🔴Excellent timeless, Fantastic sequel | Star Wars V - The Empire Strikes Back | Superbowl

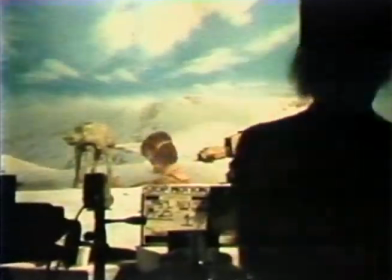At one time, there was like no decisions how to do any of this stuff, and all there were these wonderful color artworks that Ralph had done of the big walking machines.
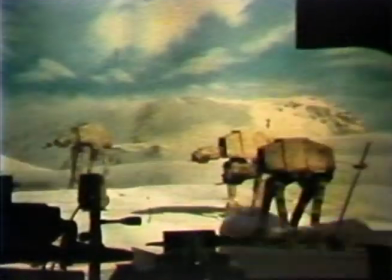So we had to figure out how we're going to do this, and one of the thoughts was to make a robot.
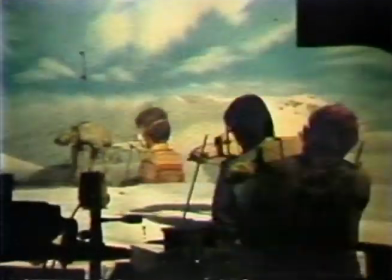We're going to make a complete robotic one that would actually kind of move by itself, a walking machine maybe 5 feet tall or something like that.
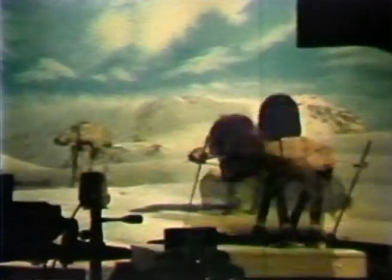And that seemed like it could get very complicated and very expensive to do, but my background is before Star Wars was really in stop motion animation.
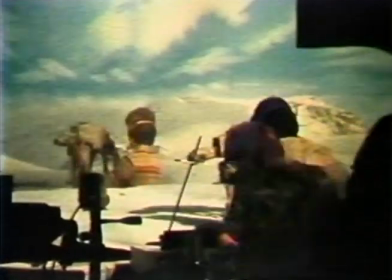And I'd seen King Kong when I was a kid and all.
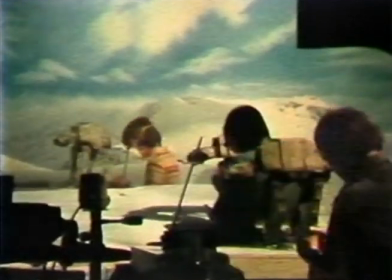And so I pushed to do it in stop motion because they're machines anyway, and if they move sort of like a little staccato-like, it would just make them look more like machines.
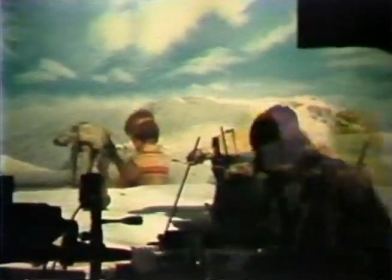So we did it in stop motion.
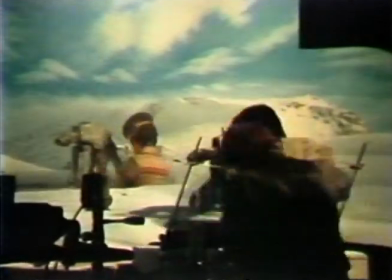And we did it with models that were as big as a person could animate, which is about the size that a person can get their hands in to move it frame at a time.
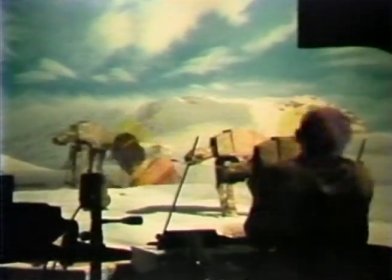And we did it in front of big paintings that were, instead of blue screen compositing,
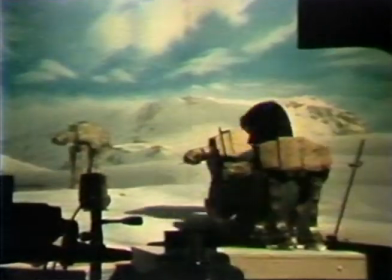paintings that were done to look like the sky, but painted so realistically you thought they were actually outdoors. The sets that were built were baking soda,
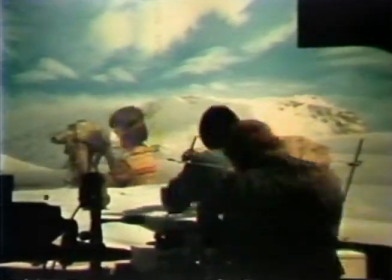and with trap doors in them so the animators could pop up, animate the figure, and go back down, and you could shoot a frame of film.
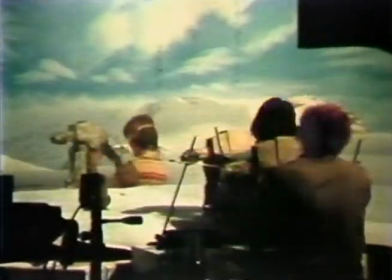And at 24 frames a second, we sometimes we'd get a shot a day if we were doing real good, which is like a 5-second shot.
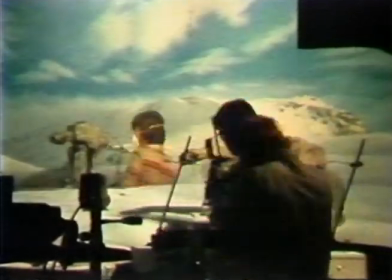So we had scales that were like 5 foot or 4 foot tall one for scenes when it sort of blew up, some part of it blew up and it had to fall over.
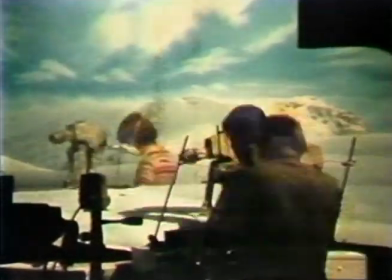Those were done with high-speed photography.
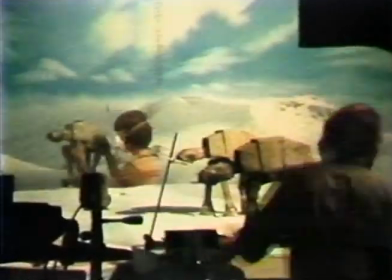And we had some photo cutouts that were in the backgrounds, or sometimes when you see about 6 or 7 of them, and the ones in the background are just Polaroid photo cutouts that are sort of animated.
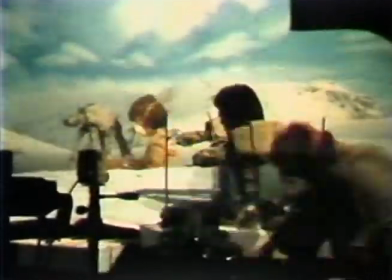And then we have little tiny ones that we used for the very opening shot, I think when you see them, or some of the speeder shots when you see them off in the distance,
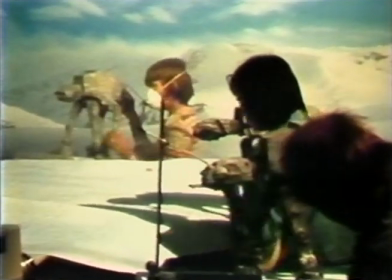real tiny ones off in the distance there. And we just made them as small as we could possibly make them to do it.
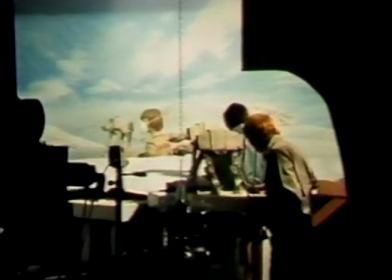So we had lots of different scales that we mixed and matched depending on the shot.